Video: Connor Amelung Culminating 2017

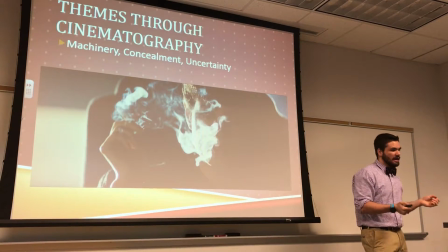Again, where she isn't really necessarily human, the lines of what we can see are also blurred.
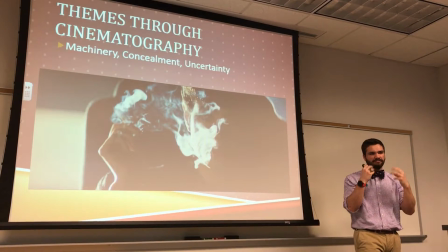It's very hard to see her face, see what she's thinking, feeling, etc.
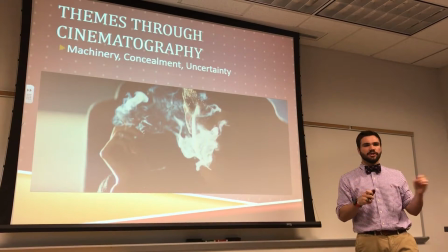And her eyes, usually what we use to denote humanity and other things, are also,
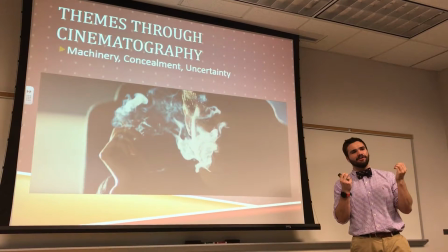you can't really see it here, but they're very bright and sort of piercing and very strange.
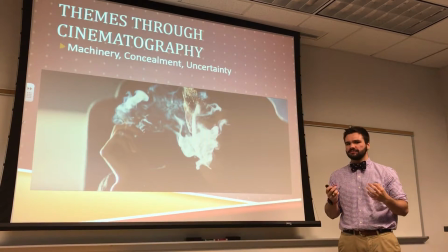So it's non-human, but also human at the same time, which juxtaposes it, which makes us have that dissonance within us too.
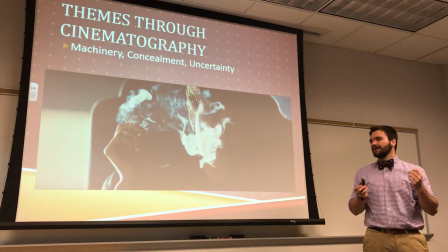Also, what I thought was interesting is that she's smoking, and this is playing some pretty easy stuff to pick up, but still, like machinery,
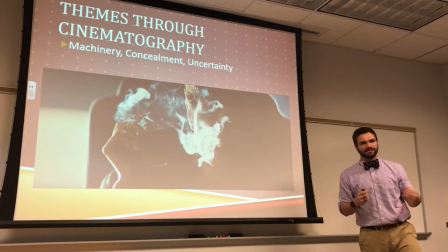smoke, you can sort of see how it's connecting back to our robotic roots, which I thought was interesting, again, juxtaposing it across the table to Deckard.
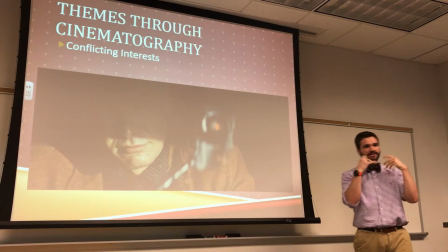Deckard I thought was interesting because instead, again, of giving him this just glow of being a hero and all,
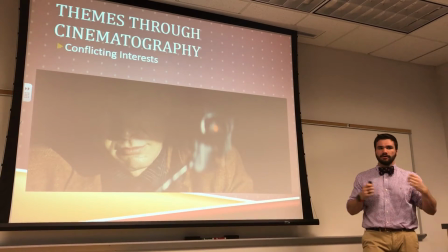he had half of his head in the darkness and half in the light, which I thought was really interesting because it sort of played into the fact that as a bounty hunter,
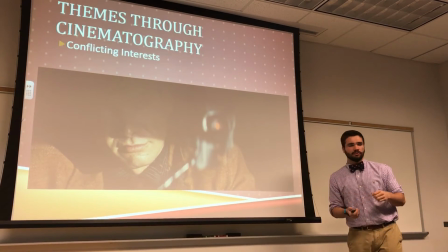he's saying things that he believes are true. He's saying, things very one-track, like I have a job, I'm going to do my job, I'm going to do really well.
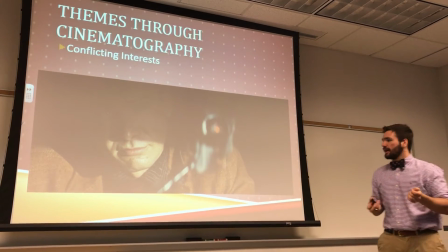Well, his mind is in the darkness, and it shows that juxtaposition again of he's seeing these robots before him and he's feeling more empathetic toward them,
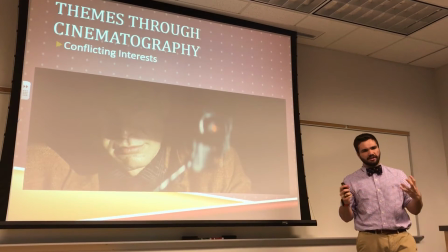and he's trying to figure out, what he believes, and it's very confused and dark.
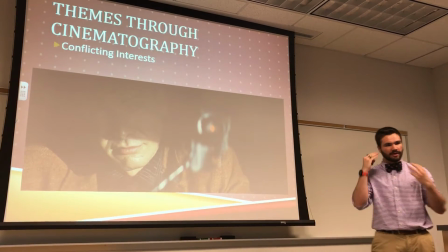So again, the comparison of the light and the dark with him, again, sort of try and convey what the director wants us to feel about the film.
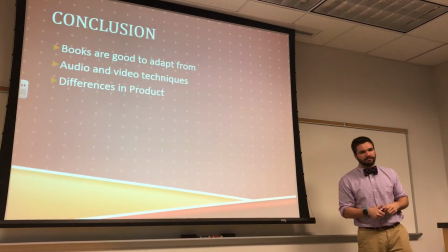So in conclusion, books are really good to adapt from. They're going to get a lot of money at studios, most likely.
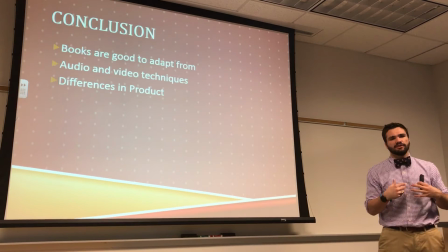They're really good for plot and stuff. The audio and visual techniques means that you can sort of make something different, and even though it is different, it's still the same,
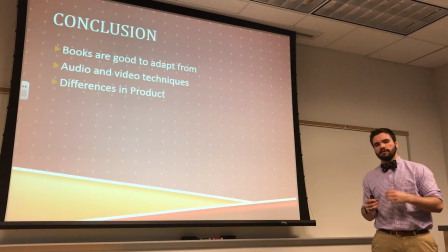which is really why you can make a film and have the novel still.
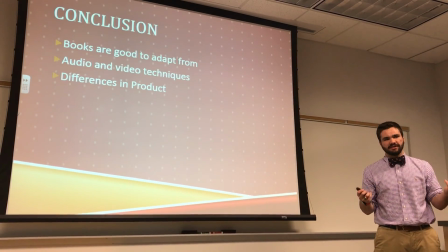They both shine in different lights, and overall it just gives us, the audience, a better viewing experience.
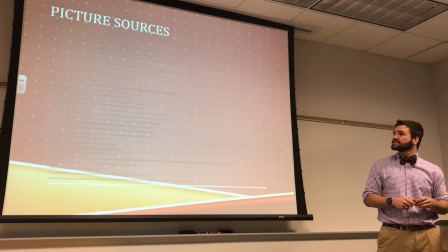We're excited, and does anyone have any questions?